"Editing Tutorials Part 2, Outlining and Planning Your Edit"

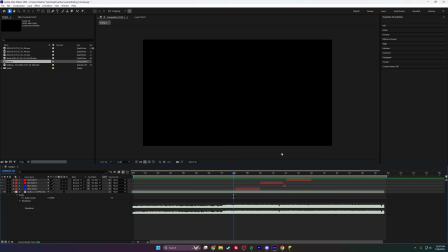All right, so now that we have a basic outline of what we want to do,
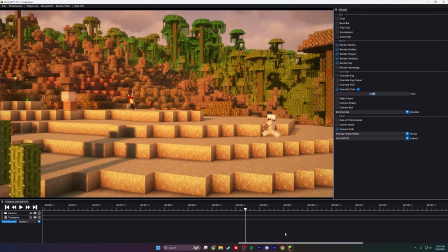let's go ahead and use this as a guide for how we're going to think about exporting clips from this mod.
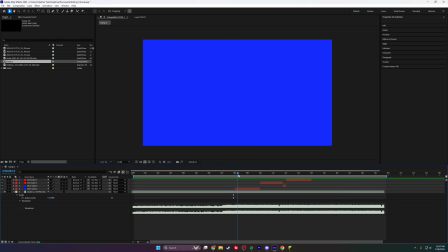Okay, so just looking at this, I see that we're going to have one sort of introductory clip in the beginning that's going to be pretty long.
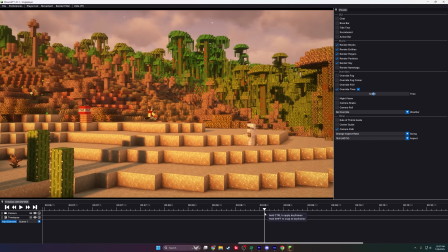So I'm thinking that maybe this trick, right, I'm walking up to him and then I ender pearl behind him and he gets blown up. So maybe this first shot can sort of be like a dramatic wide shot from a
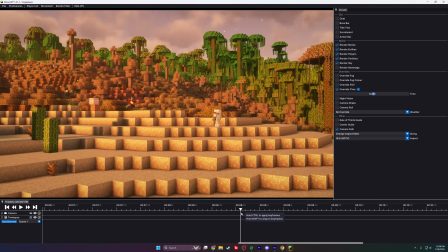distance of me just sort of approaching him and him approaching me,
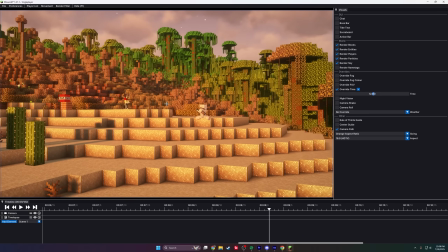where the TNT is visible and sort of the viewer can get a good
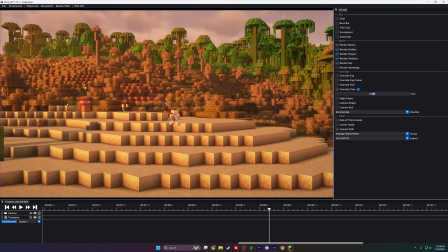scope of what the surroundings are and of sort of what the situation
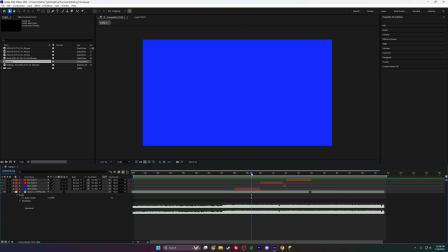is. Then I'm thinking for this second shot, this second long shot,
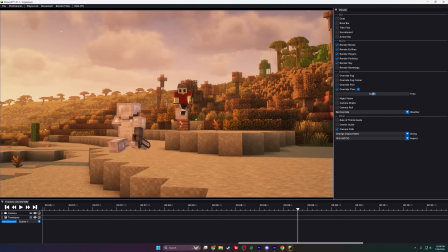we can sort of get a closer angle of me sort of looking to throw the ender pearl, right?
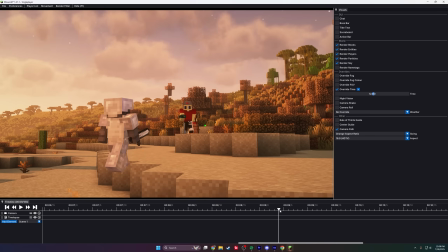Me sort of looking to throw the ender pearl, not quite throwing it yet, but maybe something along the lines of this, right?
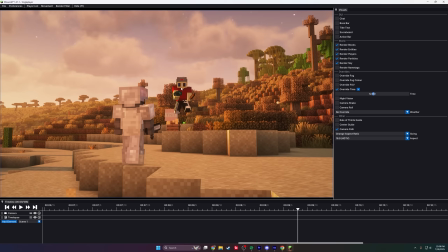Just sort of this kind of angle, and maybe I'll even add like a glowing eyes effect, or maybe even put my character on fire in some way, right?
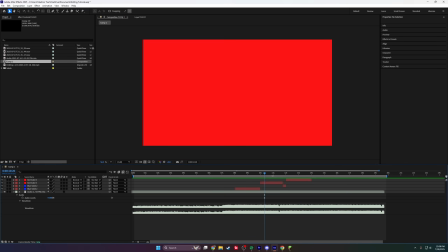That could be pretty cool. Then we've got a bit of a tricky situation with this short clip that we decided to set up for ourselves.
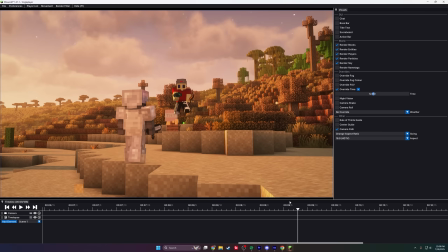So maybe to get a good sense of scale, we could go from this angle here,
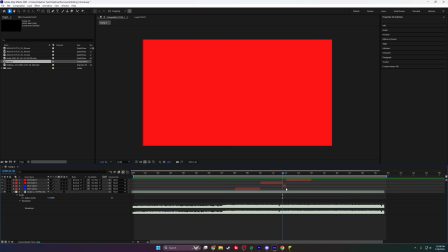zoom in for a brief moment to my face like this during this short duration here, and then zoom back out,
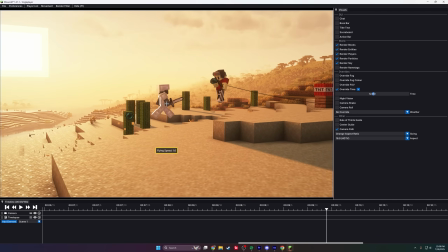but over here while I'm throwing the ender pearl, right? And the purpose of this angle would be to track the motion of the ender,
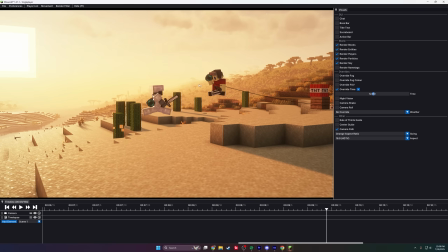like the motion of the ender pearl would be emphasized here because you could see it moving across the screen very clearly. And then that'll also give us some freedom to maybe do something cool with this ender pearl, right? We can make this ender pearl glow, and we could potentially even give it a particle trail, right?
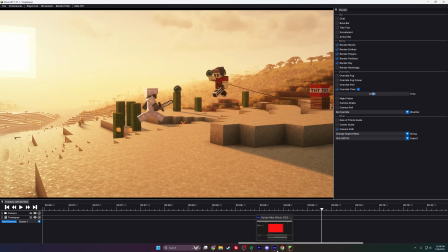That could be pretty neat. And then I think afterwards, that's going to be more or less what we have for this outline.
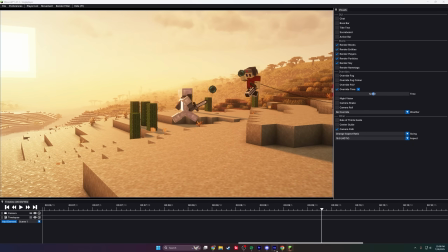And then once we finish what I just described, we can move on to the rest of the song.
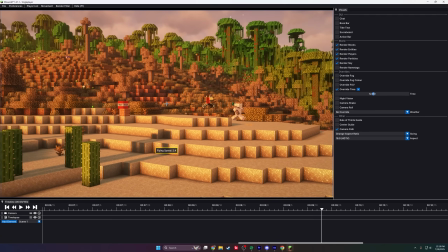But to recap, let's just think about it again to make sure it makes sense and just sort of run through it.
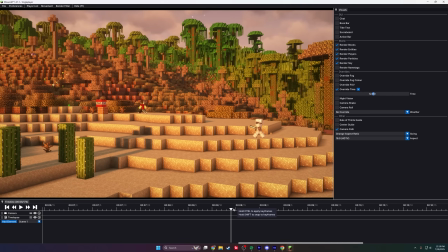We're going to have a nice wide shot of the two characters approaching each other.
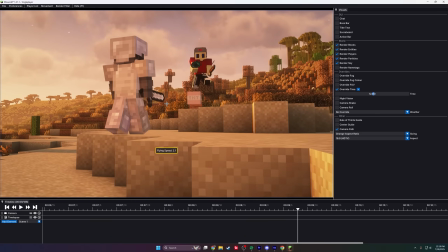We're going to zoom in to a closer shot, a dramatic angle of me being prepared to throw the ender pearl.
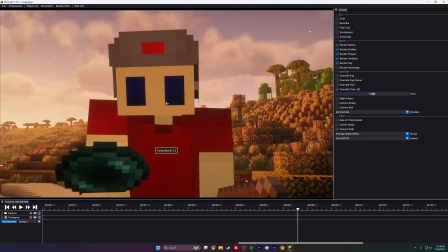Then we're going to zoom into my face, maybe have some really cool effect on my eyes for a brief moment,
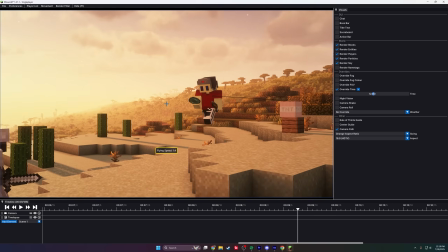and then maybe have the camera turn and then zoom back out to then track the motion of the ender pearl,
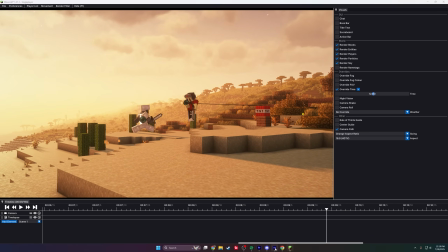at which point the whole TNT hitting the player and all of that will resolve after that clip with the rest of the song.
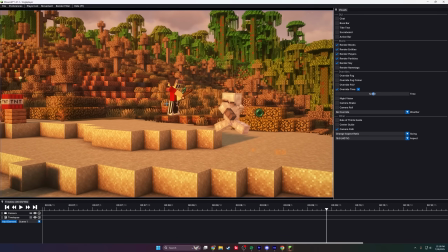So to me, that sounds like a good plan. Let's make it, see if it works, and if something's not working,
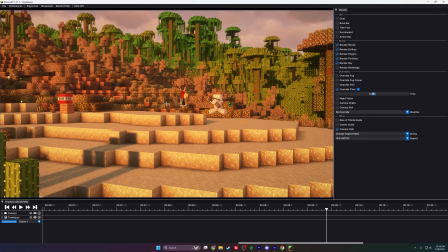or if it's not looking as good as I'm thinking in my head, then we can change something up and maybe go with a different plan. But for now, that seems like it's going to work.